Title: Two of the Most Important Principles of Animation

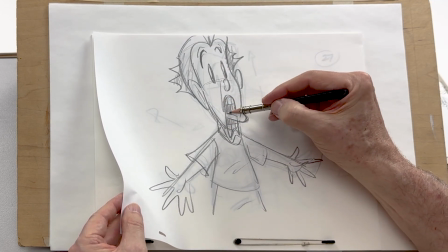4:11 that I grew up with here in the United States,
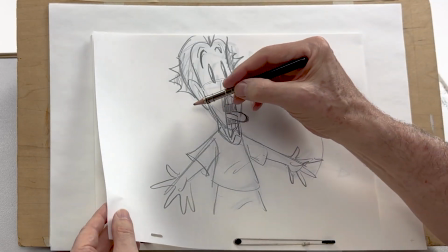4:15 where we see a character doing a take and we will see multiple images for a moment,
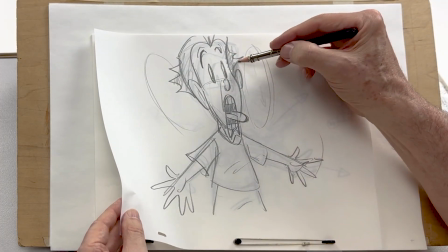4:22 that the take is so wild and zany that
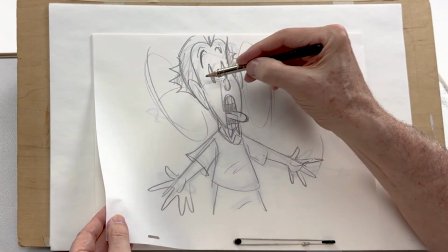4:29 his head position actually multiplies times 3.
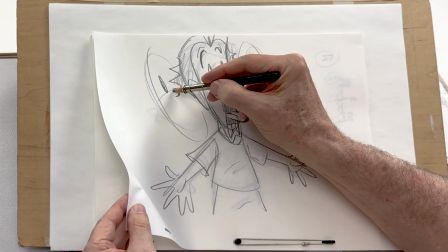4:36 So what I'm going to do is duplicate that expression partially.
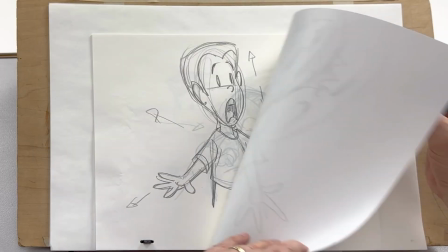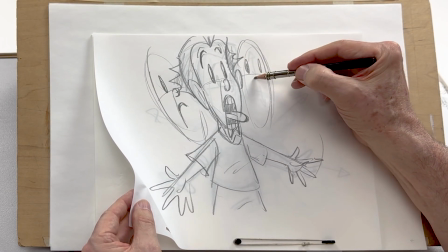4:49 Sometimes in the industry we refer to these images as ghost images.
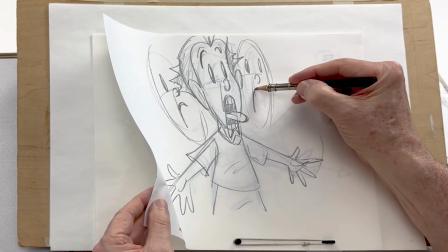4:54 They're partial images
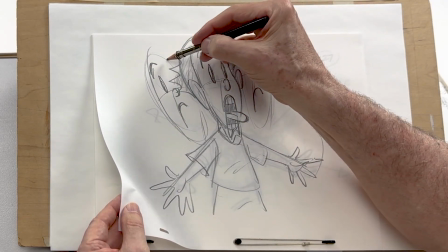4:58 that give a graphic accent to the actual animation, making it more fun
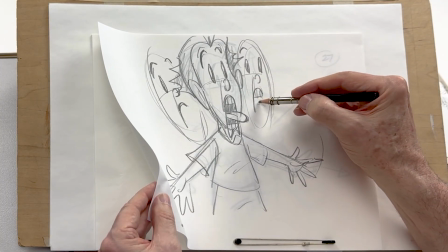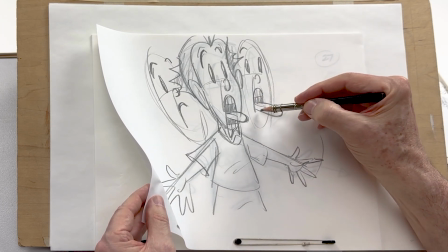5:11 especially when you're doing something wild and zany.
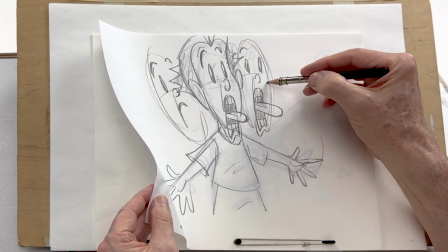5:19 And zany being just another word for goofy, funny,
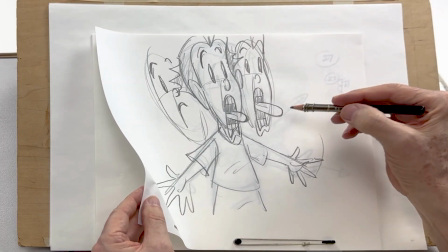5:26 anything that provides comedy to the animation.
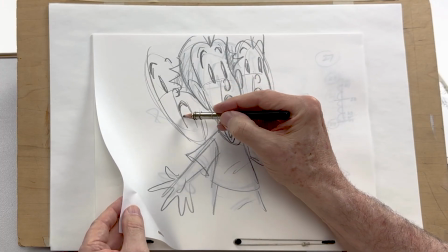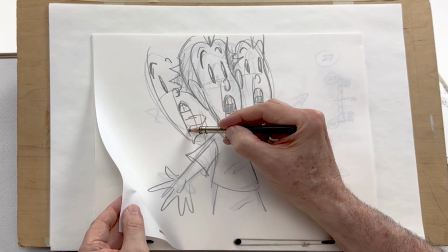5:38 Have his tongue out there. So I'm just roughing in these shapes.
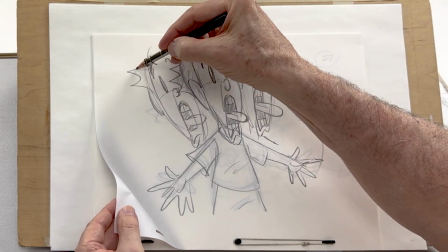5:48 The hair sticking out for a moment.
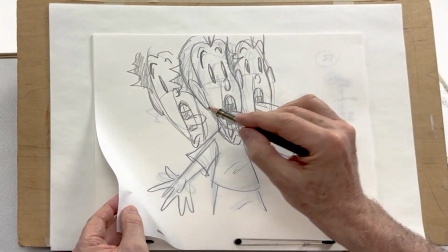5:51 So it gives an impression of his face being pulled on either side
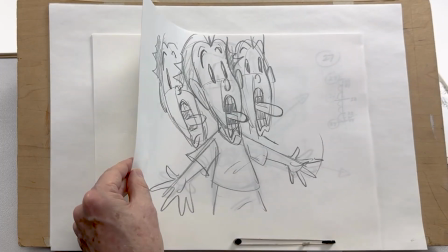6:01 as he stretches, as he does his take. So he goes from that, and then back to his
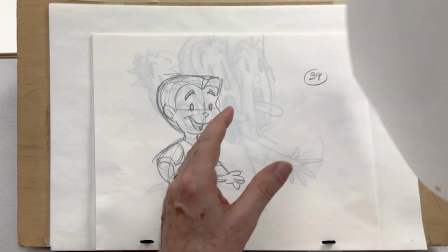6:11 recovery pose. Now, I may change the recovery pose. Coming out of that, I may want to do something a little more dramatic
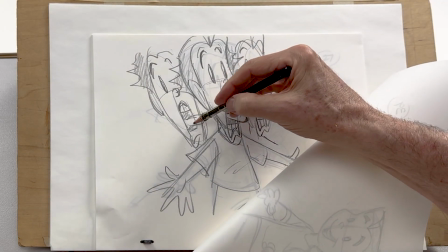6:22 where he's in shock by something he sees. So this is kind of a shock pose with these ghost images.
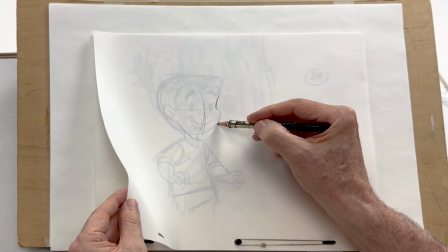6:32 So let me see if I can push this a little bit more.
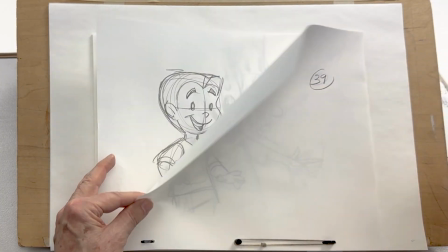6:35 This will be our new drawing number 39, and this will be our new drawing 27.
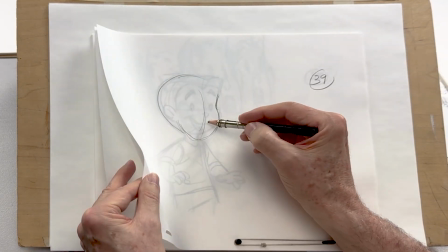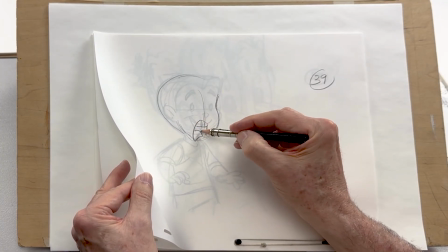6:49 So I'm going to do an expression, not one of happiness,
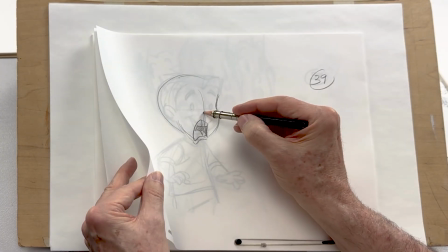6:53 but one of something in where he's in shock by what he is seeing.
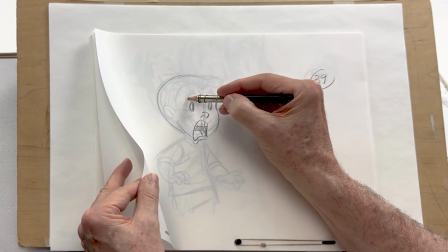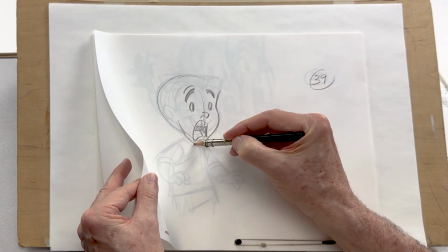7:04 Eyebrows up, stretching the cheeks just a little bit.
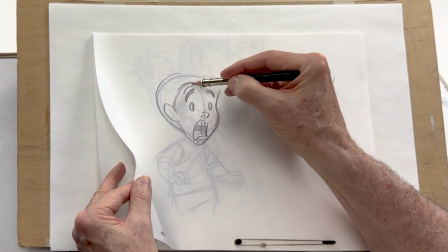7:14 Finish off the hair.
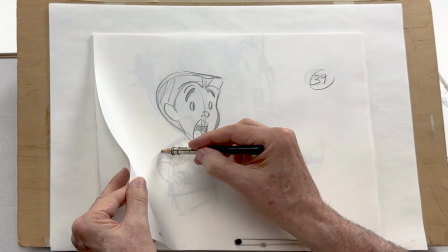7:21 And I may even keep the shoulders up
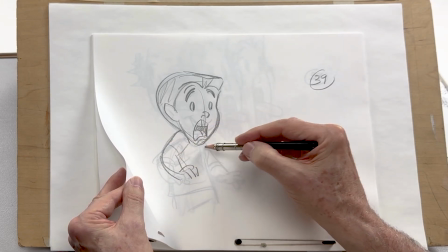7:28 as he recovers from his pose.
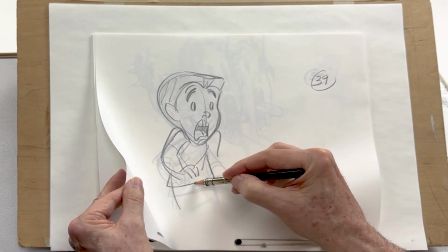7:33 So I maintain an attitude of shock by what he is seeing.
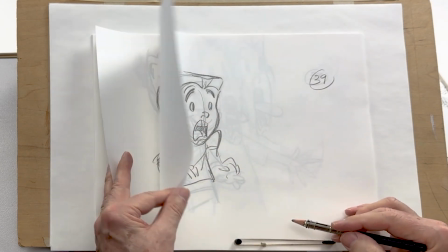7:42 The shoulders will be up here. So we're going to go from that to that.
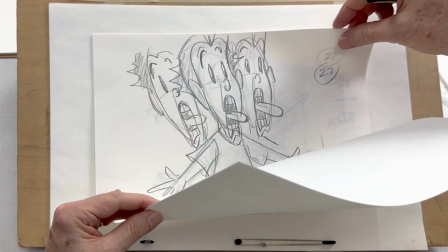7:48 So here's our new extreme take.
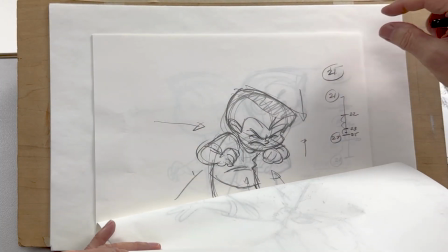7:52 We're going to go from him looking to the anticipation to the big stretch with the multiple faces,
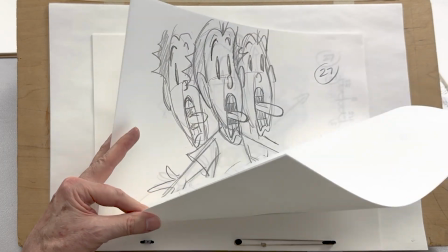8:01 the ghost images of his faces, and then settling into a surprise look.
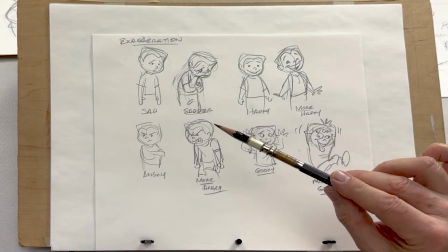8:07 I want to show you some poses that I sort of sketched out showing exaggeration.
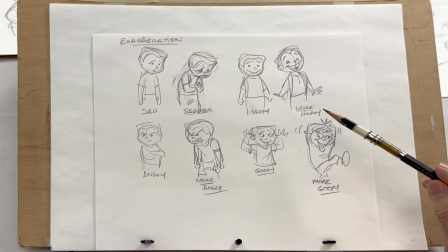8:12 And if you have for instance, taking the character Ben, say we have a sad pose.
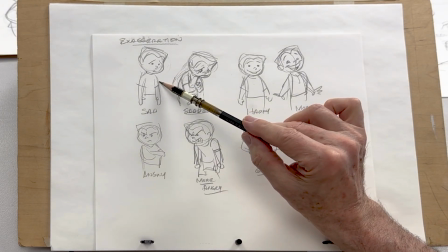8:19 I think what you want to do to exaggerate that is to make it sadder.
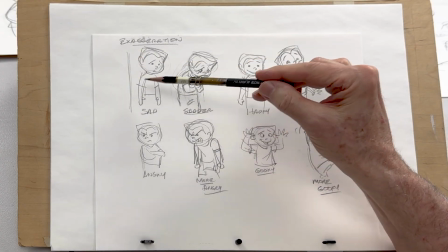8:24 So there would be more of, instead of him being standing upright, maybe he is bowed over a little bit more with a sadder expression.
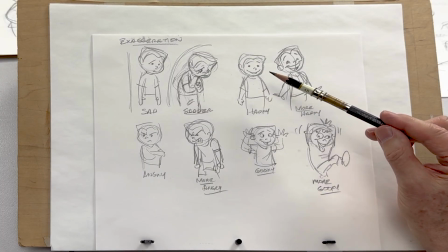8:33 Here's one where he's happy. So to exaggerate it, I would make him more happy.
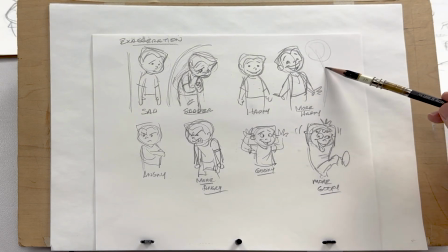8:40 Throw the head back a little bit, arch his back, chest out, arms down, and a bigger smile.
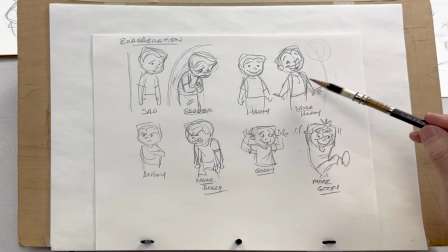8:48 So we go from happy to make him more happy. That's an exaggerated pose.
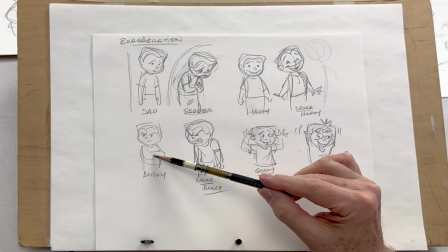8:53 If he were angry with his arms folded, we would want to make him more angry.
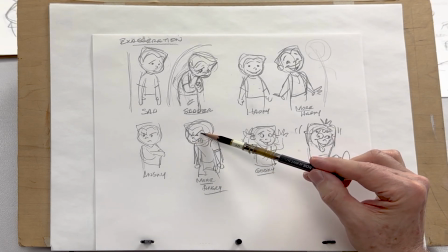8:59 Maybe teeth gritting, eyebrows really, really far down and furrowed,
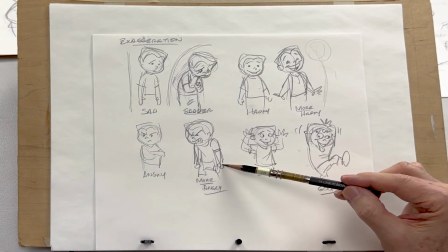9:04 and arms hanging with a clenched fist, making it more exaggerated.
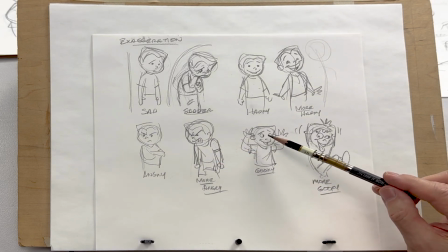9:10 And in a goofy pose, rather than just have his eyes crossed and him smiling,
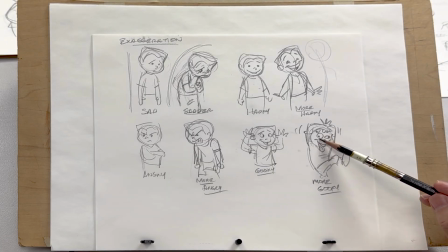9:15 make him a little more zanier with his tongue hanging out, his eyes going every which way, his foot up in the air,
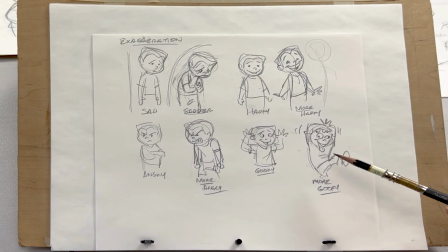9:22 and he's got his arms over his head, making it more goofy, more exaggerated. So that's another idea about exaggeration. Now, next, I'd like to talk to you about appeal. What is appeal? What is that quality that makes a character design worth looking at? It could be something that's very cute. It could be something that's extremely unique and different from anything else. I think it has a lot to do with how it attracts the viewer. How do we make that design attractive to our audience that we're entertaining? And it could be something like if the character is a strong superhero, there's something unique in the design that makes it more attractive than anything else that we've seen. If the character is a villain, he's unique, he draws our attention. So I guess that it would be the definition of appeal. So let me do a demo of some ideas as far as designs and maybe even actions that can be more appealing.
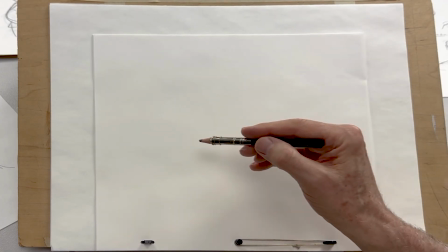10:30 So in talking about appeal, let me draw 3 basic head shapes.
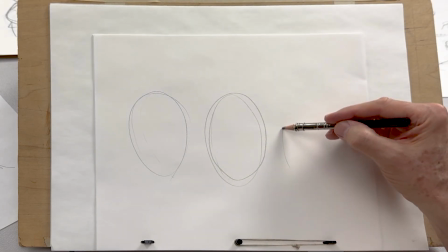10:40 3 almost egg-like shapes.
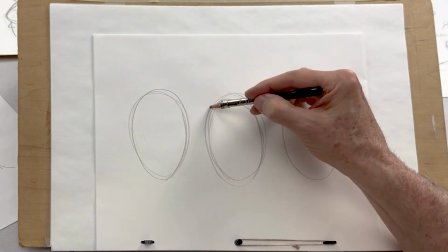10:45 And show you what we can do to maybe make them more appealing and unique in their design.
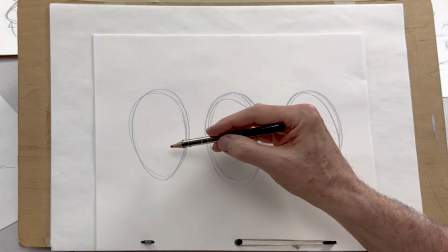10:52 Now, it's interesting.
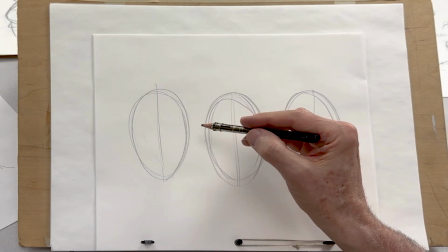10:53 I will put a median line through both, and where we normally put the eye line is right about in the middle.
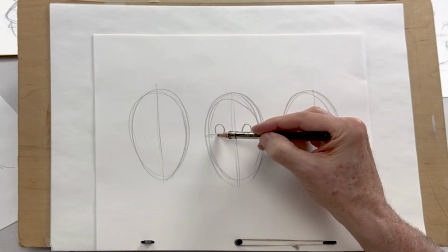11:01 We will build our head, our human head, on top of that with a normal nose,
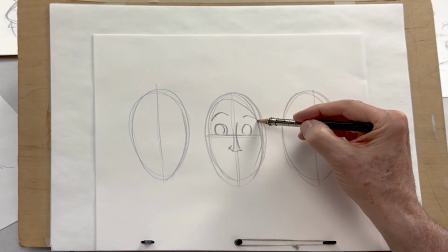11:12 eyebrows,
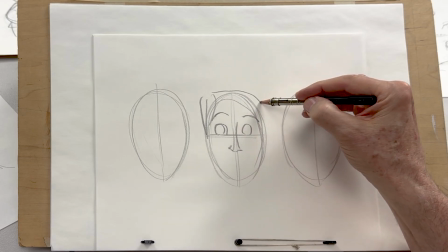11:15 hair,
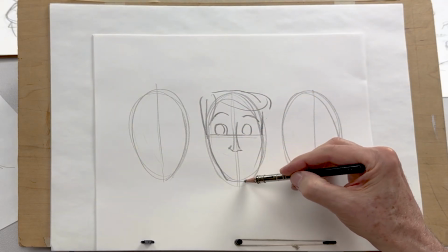11:20 cheek and chin,
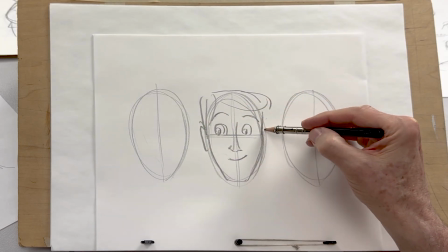11:26 pupils, and then ears and neck.
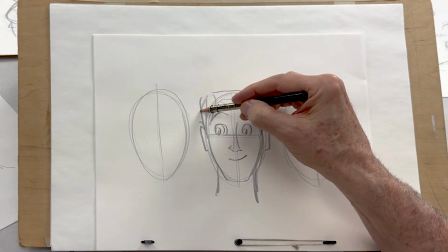11:31 So that's kind of the normal, generic head.
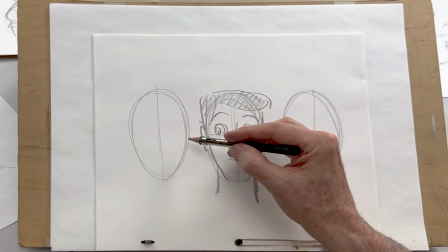11:37 But what if you lowered the eye line way
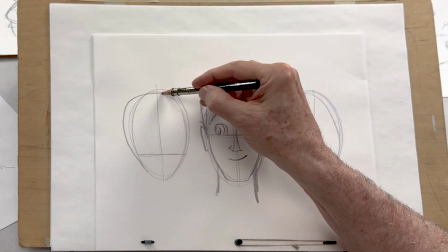11:42 down here and kept the cranium very large?
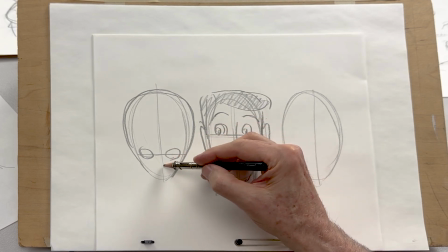11:48 And you put eyes down here, slightly slanted, with a smaller nose, a wider mouth,
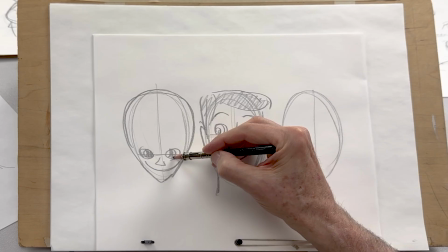12:00 larger pupils. You have a totally different look.
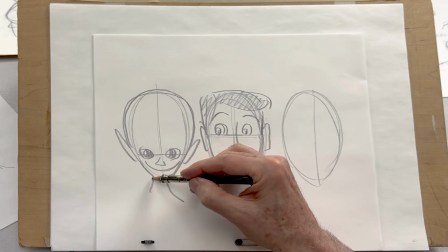12:05 And that may be very appealing for a lot of people. You have either an elf character or kind of a space alien.
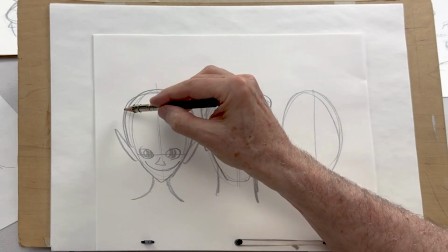12:13 By just lowering that eye line, you change the configuration and the character of that design.
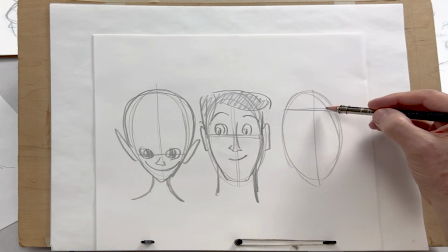12:19 If you took the eye line and you placed it higher up, the eye line would be up here with a longer face.